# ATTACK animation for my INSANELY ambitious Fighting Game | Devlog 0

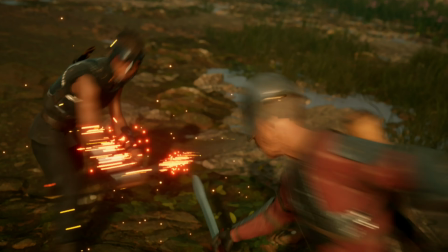0:05 Hey, I'm Osama, a solo game developer working on a dark fantasy fighting game called Juniper Burning.
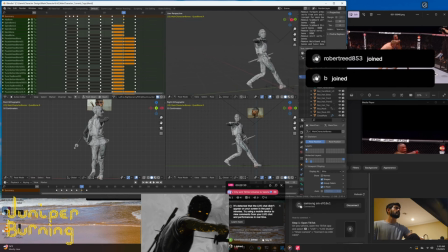0:13 This devlog is a quick rundown on how I choreograph and implement fight animations in my game.
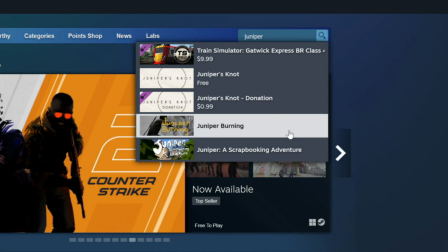0:18 If you'd like to see more devlogs from me, go ahead and wishlist the game on Steam to let me know.
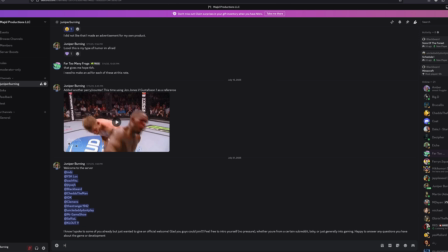0:23 You can also join the Discord to ask any questions from me or any one of the 70+ developers working on their own games.
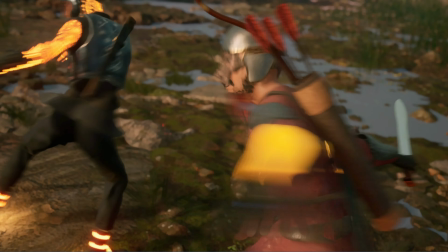0:33 So a while back I made a counterattack animation that I was really happy with,
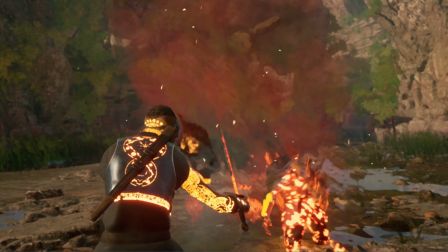0:37 but now it's time to include some variety and come up with another counter to add to the player's arsenal.
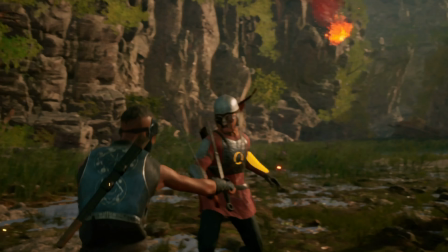0:43 So how do I get started?
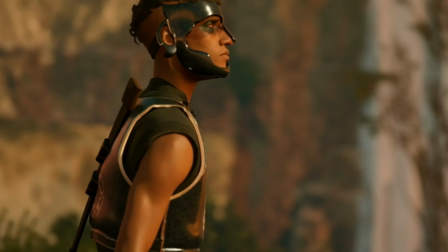0:45 This is the point in development where I start pacing around and try out weird movements in my room.
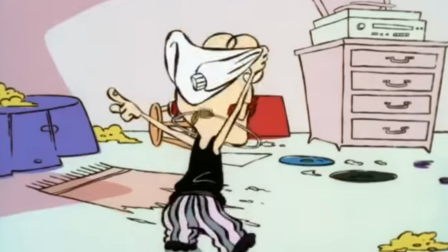0:52 But I eventually settled on something I've actually wanted to throw in my game for a long time, and that is a devastating elbow.
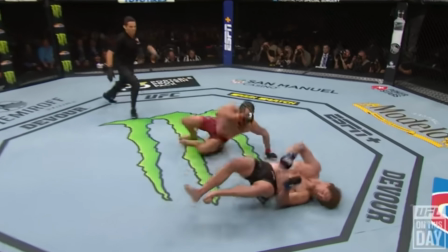1:01 Elbows and knees are something I've always wanted to introduce ever since I started training.
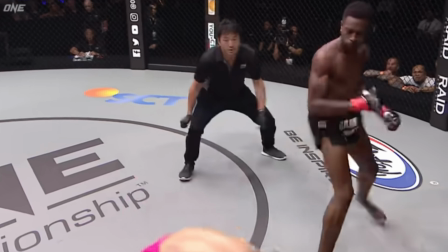1:05 This was something I was really excited to add, but I need a solid reference.
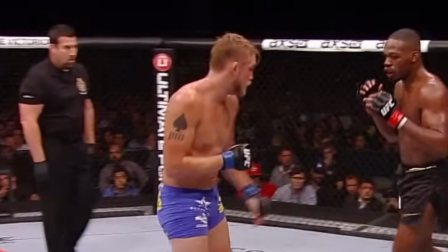1:11 And one fight that kept coming to mind was Jones v Gustafsson 1.
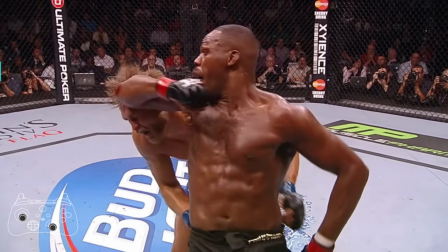1:16 I like this move especially because of the detail here where Jones keeps his
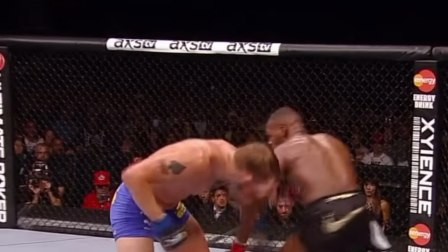1:21 opponent's left arm occupied with his own so he can safely execute the elbow.
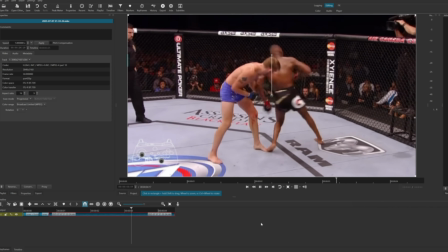1:26 Now that I have my reference, I grab the footage and adjust the speed to match what it would be like in real life.
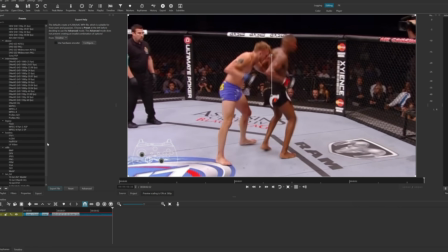1:32 Then I cut the clip into its individual frames using free video editing software.
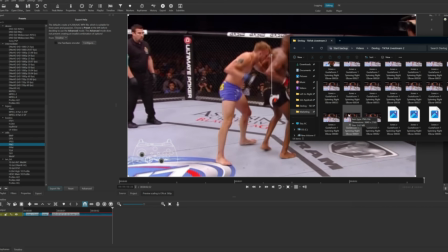1:37 Once I have my frames, I begin animating in Blender.
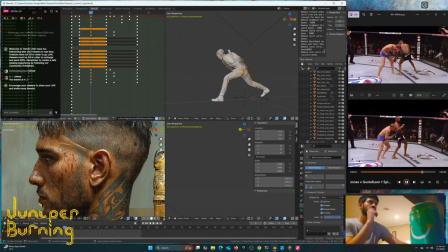1:40 I know there are a bunch of advanced time-saving mocap techniques out there, but honestly, animating is my favorite part of development, so I just do it the old-fashioned way.
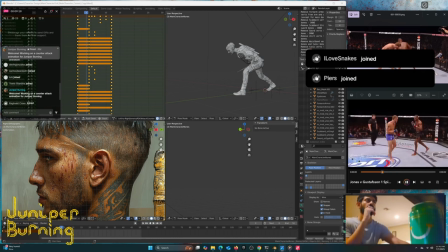1:52 And what I did just now is I took a pose from one of my prior attack deflect animations,
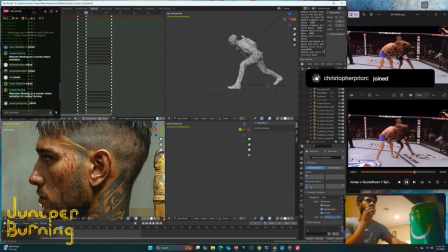1:58 and I used that as the starting frame for the counter.
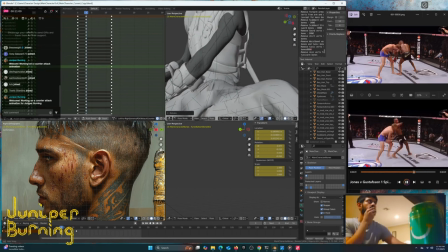2:02 From there, I add a new frame and start posing my character to the first reference frame from the footage I grabbed earlier.
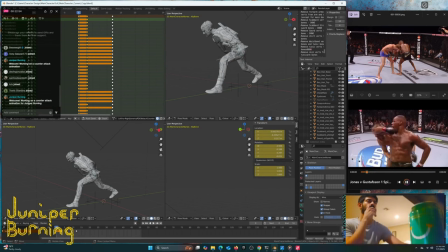2:09 My character rigging here is a little unorthodox.
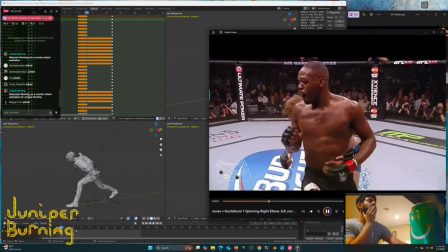2:13 It's similar to what you'd see in games like Guilty Gear or Dragon Ball FighterZ.
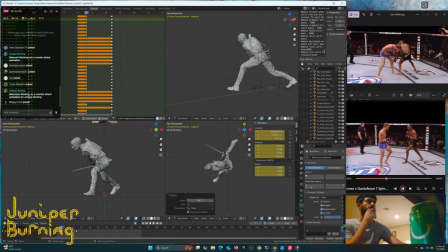2:19 This is so that I'm not completely confined to the shape of the mesh,
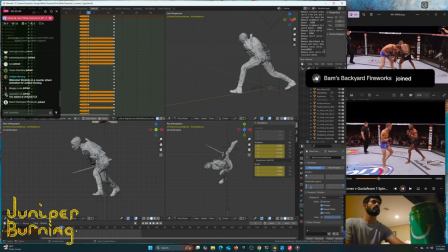2:24 and I have some leeway to move appendages in a way that might seem unnatural at first, but will look better with the in-game camera.
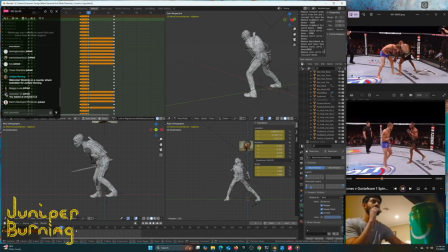2:33 I'm also manually animating the clothing. But despite my strange rigging, I still use basic animation principles to guide my process.
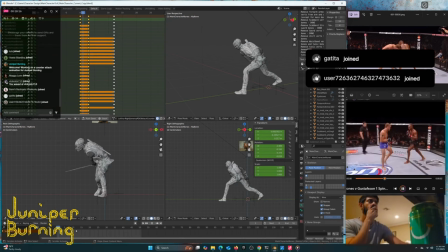2:42 I start posing from the hips.
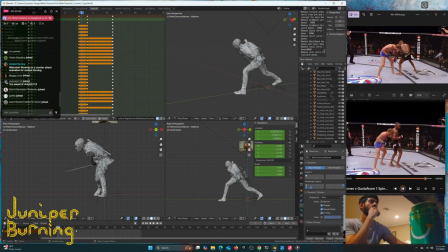2:45 This is where movement or power is typically generated in the human body, so you'll want to start there. I then use that movement to guide my posing for all the other appendages. So it's hips first, then legs, and then finish up with the upper body.
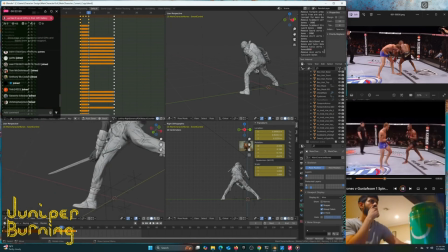3:02 I'm just gonna speed things up here, but if you want to see the full 2-hour unedited version of this section, you can check out my Patreon.
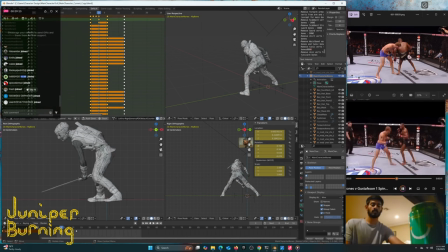3:10 But what I'm doing here is essentially repeating the same steps. Add a new frame, start with the hips, and follow with the rest of the body.
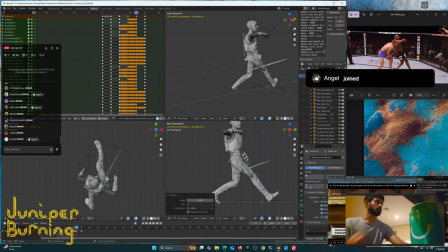3:22 Okay, so now that we've reached a point where the elbow would make contact, it's time to follow it up with a finishing move.
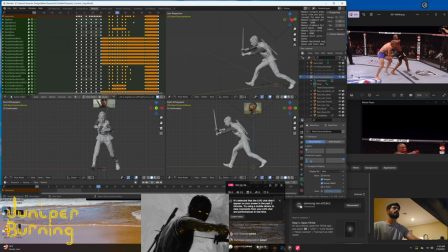3:29 I don't really have a reference for this, but luckily I can repurpose one of my earlier attack animations.
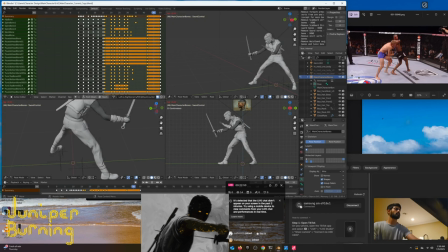3:35 So here I just copy the frames from my old animation and paste it into the new one. And here's roughly what it's gonna look like, which is not too bad for a quick and dirty version. Now I just make a few adjustments so that it makes more sense in the context of a follow-up strike where the character slices the enemy's head.
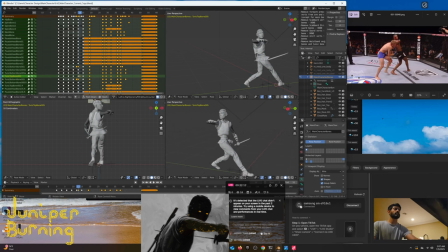3:55 I use a bit of my imagination here since I don't have a reference, but it's a pretty simple and quick movement, so we can kinda get away with it.
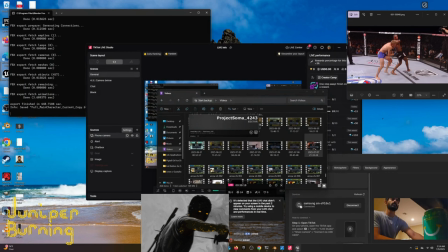4:03 Alright, with that done, we can export the animation and try bringing it into our game engine.
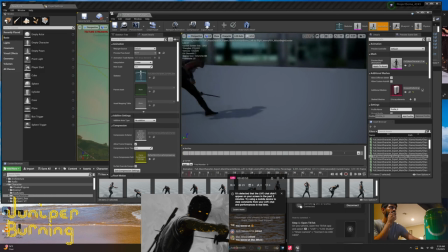4:10 And here's what the animation looks like in engine.